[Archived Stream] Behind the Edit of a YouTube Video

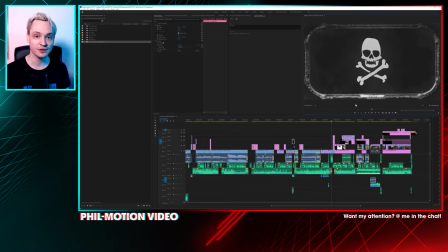but again, I thought I needed something to really showcase, and since I said toxic brew and so on and so forth, I really wanted to have some kind of light-hearted animation there. And I drew this while I was waiting, I think in line in Starbucks.
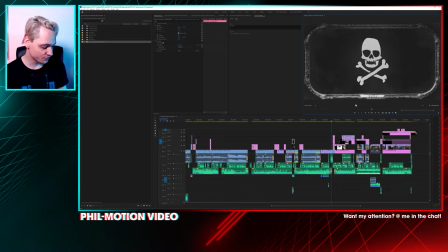I drew this on my phone. Let me just quickly find it. Where do I have it? Adobe Sketch, there we go. Because I like this phone because it comes with a stylus.
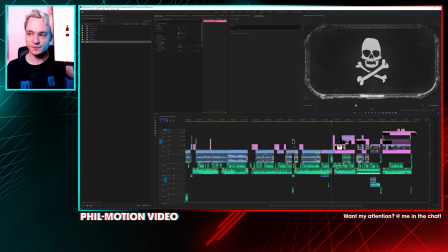That's what's it called. And let me quickly show you. Yeah, this is apparently this is too bright. And now it's, yeah, let's try this.
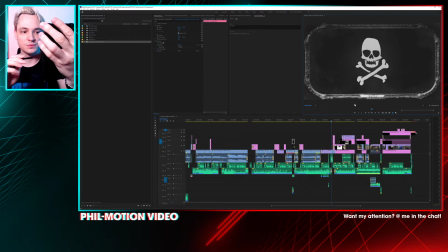So yeah, this is pretty much everything that we have here in this scene there. And let me deactivate this layer, and then we got even our little skull head here.
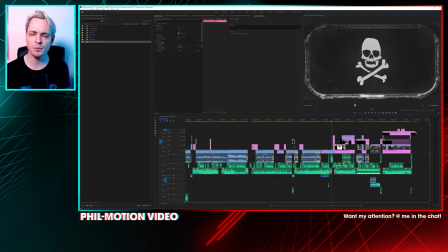So apparently people at Starbucks probably thought I was being antisocial while I was just drawing skulls and bottles with X's on them and so forth. So yeah.
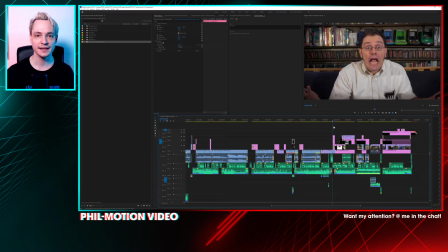Then again, we got the angry video game nerd, and I needed to bridge a couple of seconds of the voiceover. And for some reason, I really didn't know how to do it,
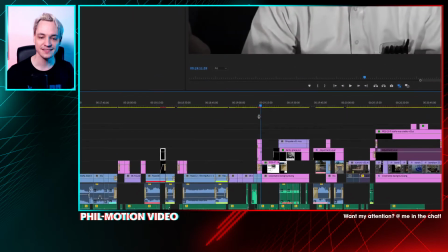and I superimposed the skull that I used there for the LJN logo before.
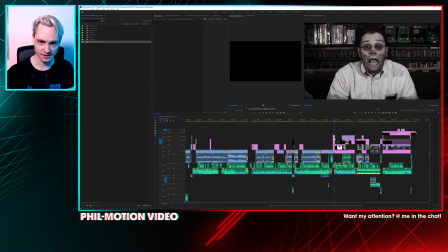Where do I have the skull? Let me just quickly find it there in my edit. I think this one. And yeah, and I superimposed it, and it matched pretty well with James Rolfe. If you didn't
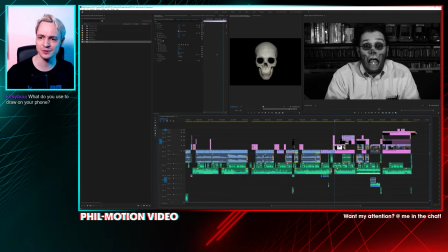overly emphasize it too brightly or too much, then of course it would show that the teeth are somewhere else. But it looked very weird, and I thought, sure, why not? So there is no bigger point to it other than, yeah, I needed to bridge a couple of seconds, and look at this, the skull actually lines up with his face.
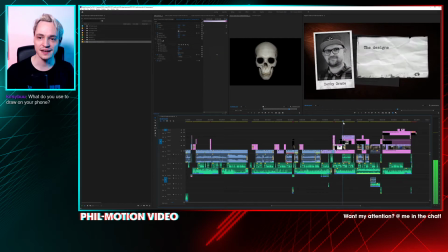Isn't this funny? Yeah, this is another little After Effects sequence.
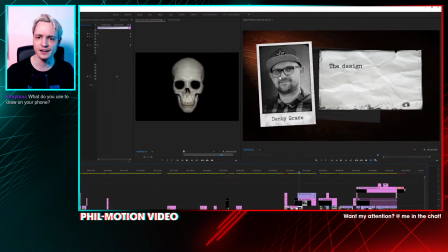The photo, again, I found just somewhere on an article and went with it into Photoshop,
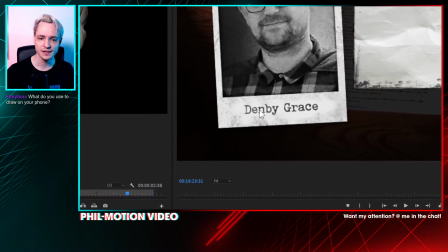added some grain and some dust and some dirt. And this is also my font that I used in my game.
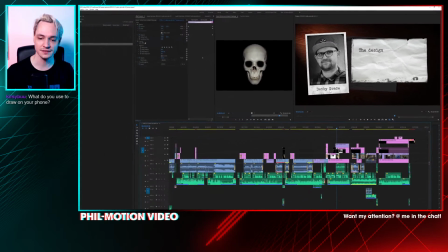The Cellar, the font is Hubert, named after my late grandfather.
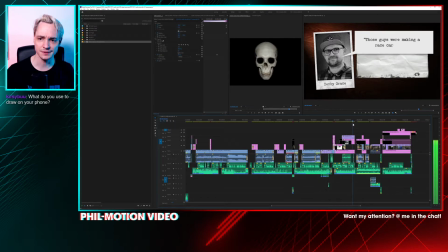Yeah, and again, it's just this very simple little fun animation here.
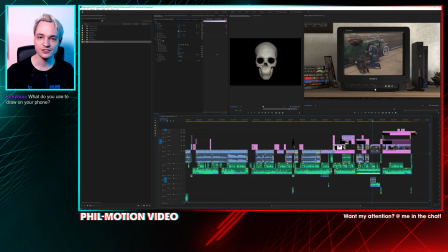And yeah, we're here at the ending. Yeah, again, there are so many frustrating missions in this game. So this was only the tip of the iceberg, because once you've made it past the race, yeah, you're in for a treat, because there's more shit like that.
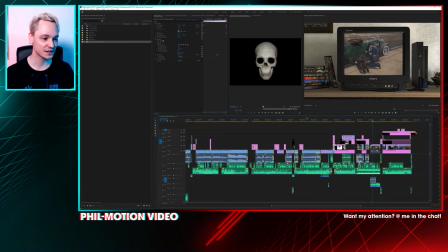There's someone in the chat. What do you use to draw on your phone? I got a couple of apps because I tried them out and I wanted to get the perfect one for myself. The one that came with that phone that was pre-installed, when I pull out my stylus,
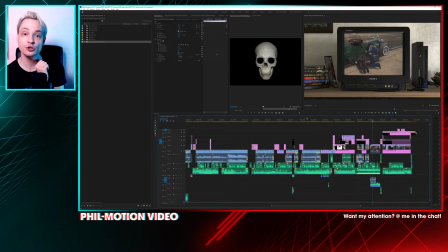it starts automatically Samsung Notes, which you can draw and then export. But the problem with Samsung Notes is it's really hard to get out a PNG image. When you export it, it always scales it down as a crummy JPEG. So what I ended up with when I want to export from Google Notes, I really just took screenshots.
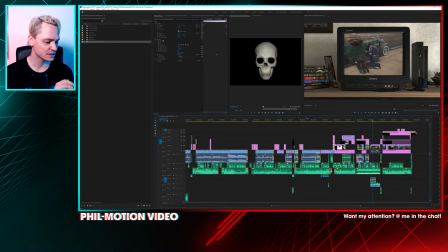And the other thing that I tried was, where do I have it? It was called Autodesk Sketch, if I'm not mistaken. Autodesk Sketchbook. And this, I think, cost some money back then.
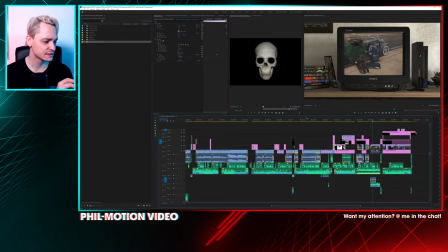Is this the other one? Yeah, Autodesk Sketchbook. And since I already have a Maya account, it also worked with my Autodesk account. And so, yeah, I just used that.